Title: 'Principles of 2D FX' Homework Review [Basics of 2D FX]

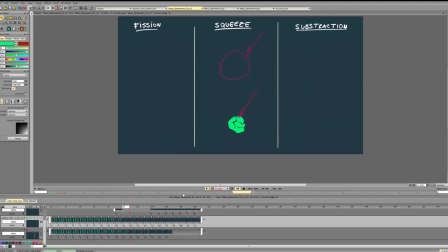So it's just a frame or two, but I can see that it will work as an idea because we have this anticipation.
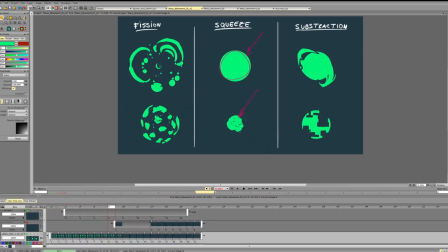And if we combine different types of motion, it will look more interesting generally. So it's just a suggestion to make it more interesting.
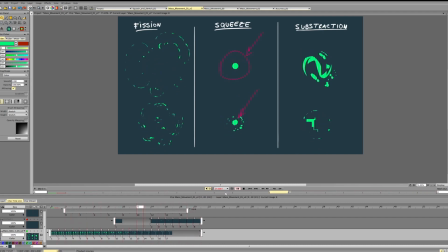So it doesn't have to be explosion, it's just a general principle. So you're interrupting the same kind of motion and then continuing it,
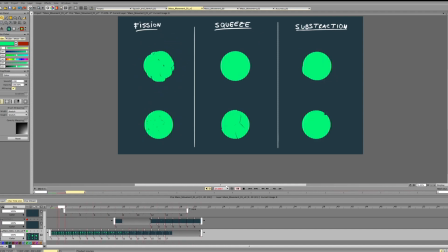and it will be more repetitive since you're doing the same motion just with a stop. But if you're using the slowdown or using change of direction to get a different type of motion,
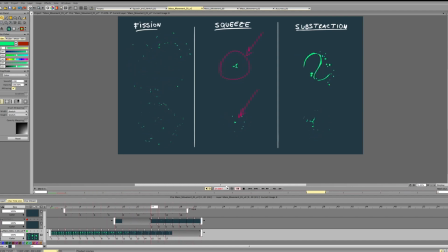you will have more variety and you will have more interesting animation in general. So for this animation, I like the timing, I like the idea.
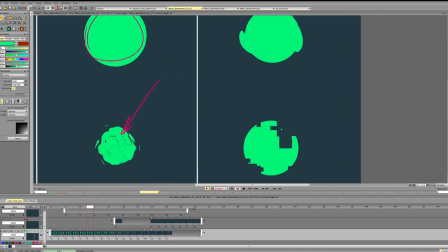So as an idea for improving this kind of animation,
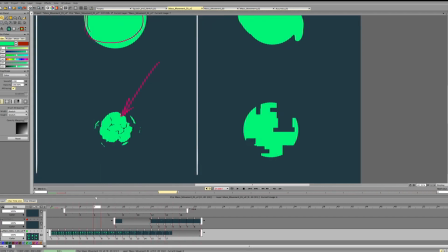you can use this holes not just to erase, but for example to rotate this form, so it can go and not just
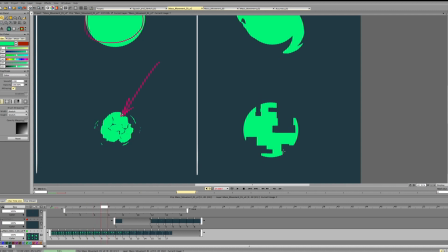erase it, but this can also push the form. So for example, the form can start rotating overall.
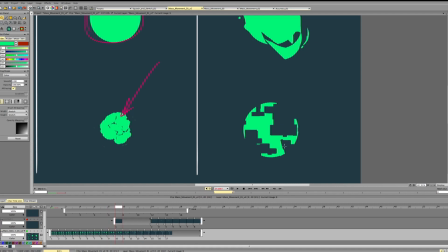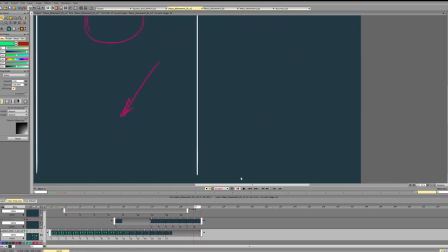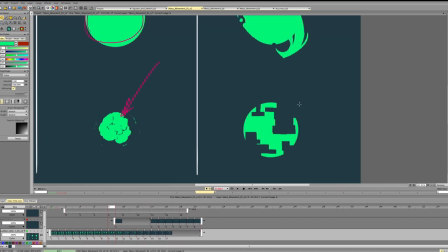So essentially you're combining this rotation and this thing, so you can easily do that
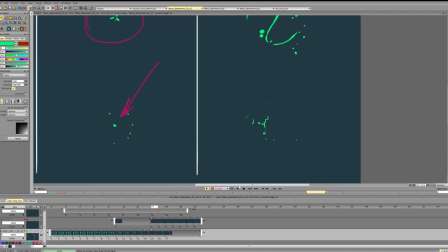to add more interesting kind of motion to the animation.
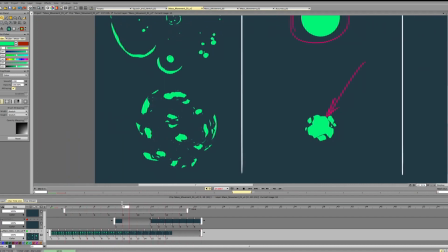As for this animation, it's pretty nice overall, I would say.
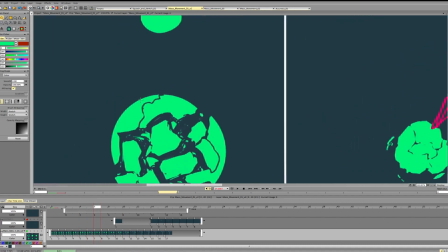What's in is to make it more clear, it's probably better to erase some of this small stuff, like the very thin lines.
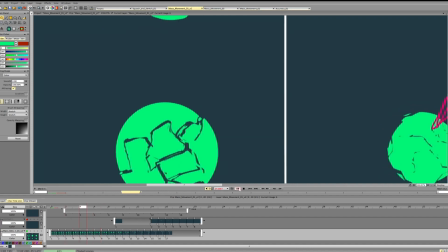They make it kind of noisy and it will read better if you don't have it,
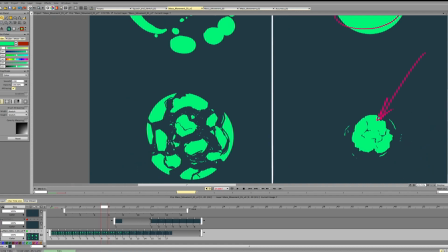because you'll get a more clean silhouette. You can keep some small particles, it's just about not making animation too cluttered
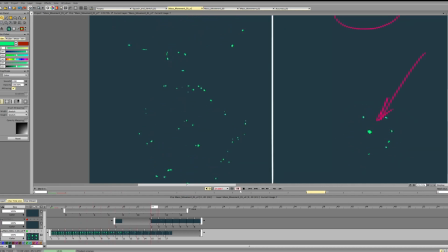and preserving a clean reading design. Another thing is again keeping the variety. On this stage we're kind of getting quite a lot of similar size of particles,
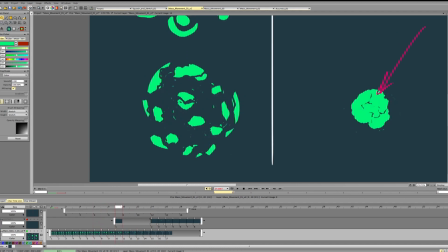so it's always nice to have variety, so we can have a bigger shape, a general big shape, a general smaller shapes. Right now all the shapes are kind of very similar in terms of the size, so it would be nice to have more variety in that.
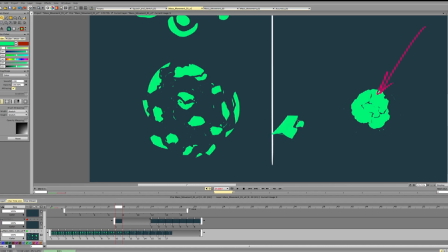So kind of having bigger shapes, medium shapes, small shapes. We have some very small shapes and we have some medium shapes, but I don't have any larger masses, and so it may get pretty repetitive easily.
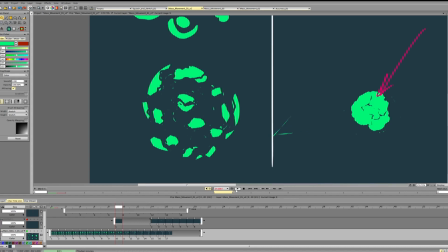And the same thing for the particles that you break it into. Particles that you break it into are pretty small and kind of the same
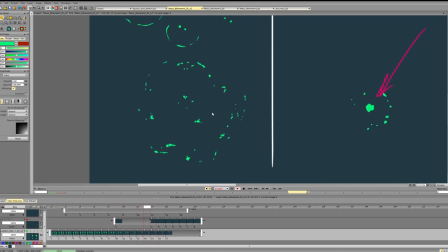type of thing, so they're just circles.
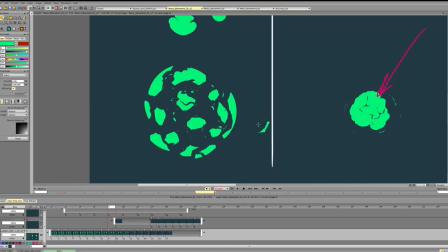So you can break it into lines, you can break it into this small stuff and just triangles
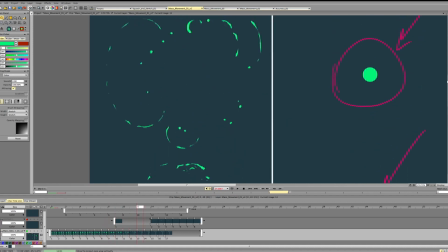and stuff like that. In terms of motion it works pretty okay.